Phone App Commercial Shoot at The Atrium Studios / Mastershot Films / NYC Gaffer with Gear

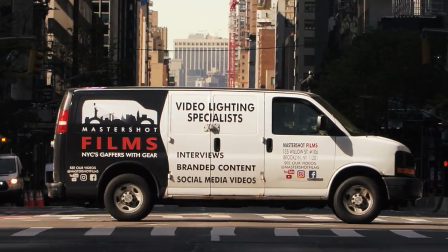0:00 Mastershot Films is a New York City-based lighting company that provides gear and skilled crew for commercial, interview, and documentary shoots.
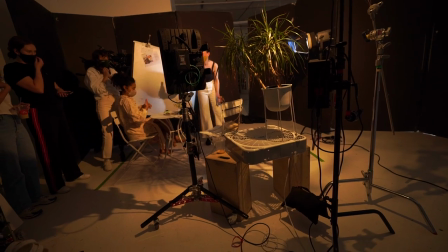0:06 Recently, we were hired to light a series of ads for a new phone app at the Atrium Studios in Brooklyn.
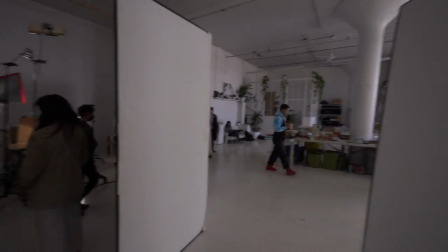0:10 The spacious studio allowed art director Caroline Dorn to set up multiple scenes at once.
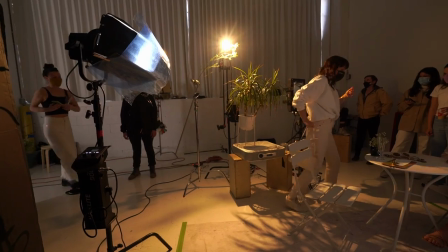0:14 For one scene, the DP Alexa Wolf had us use our Forza 500 and Aperture 300X to provide a mixed afternoon lighting,
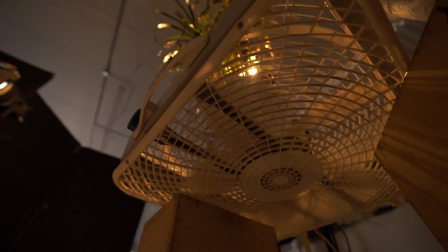0:21 as well as to provide a Kukulorus effect shining through a plant, which was being wafted by a motorized fan on a dimmer to provide realistic movement of the shadows for the scene.
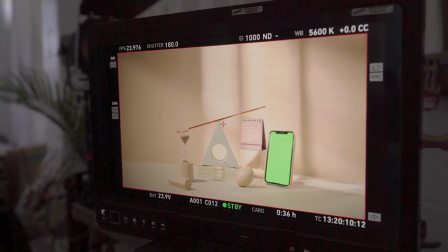0:28 We also provided production with our 17-inch small HD monitor, as well as enabling the shoot to be broadcast to the director who was working remotely via our live stream kit.
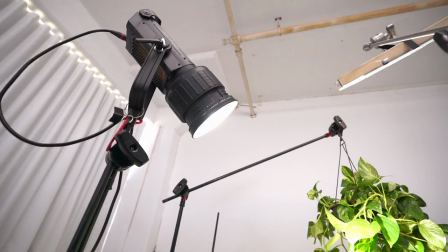0:36 For the next tabletop scene, Alexa had us use one of our Aperture 300Ds with the Fresnel attachment to shine through another plant for some scene texture.
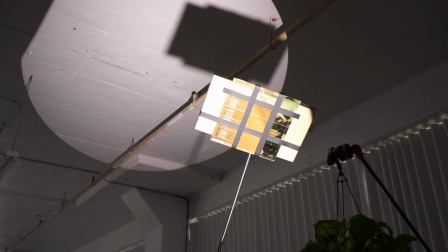0:43 We also used another of our 300Ds with our Leico attachment to shine directly into one of our 1x1 mirrors that we taped off with some gaff tape to provide more background texture to the scene.
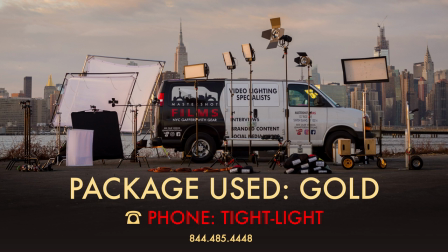0:52 Do you have an upcoming shoot in New York City? Visit MastershotFilms.com and reach out to us for a free quote.
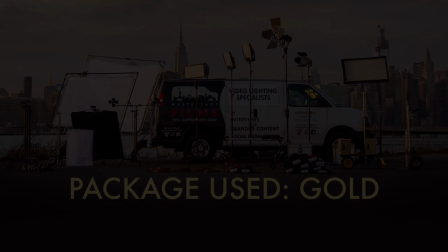0:57 See you on set!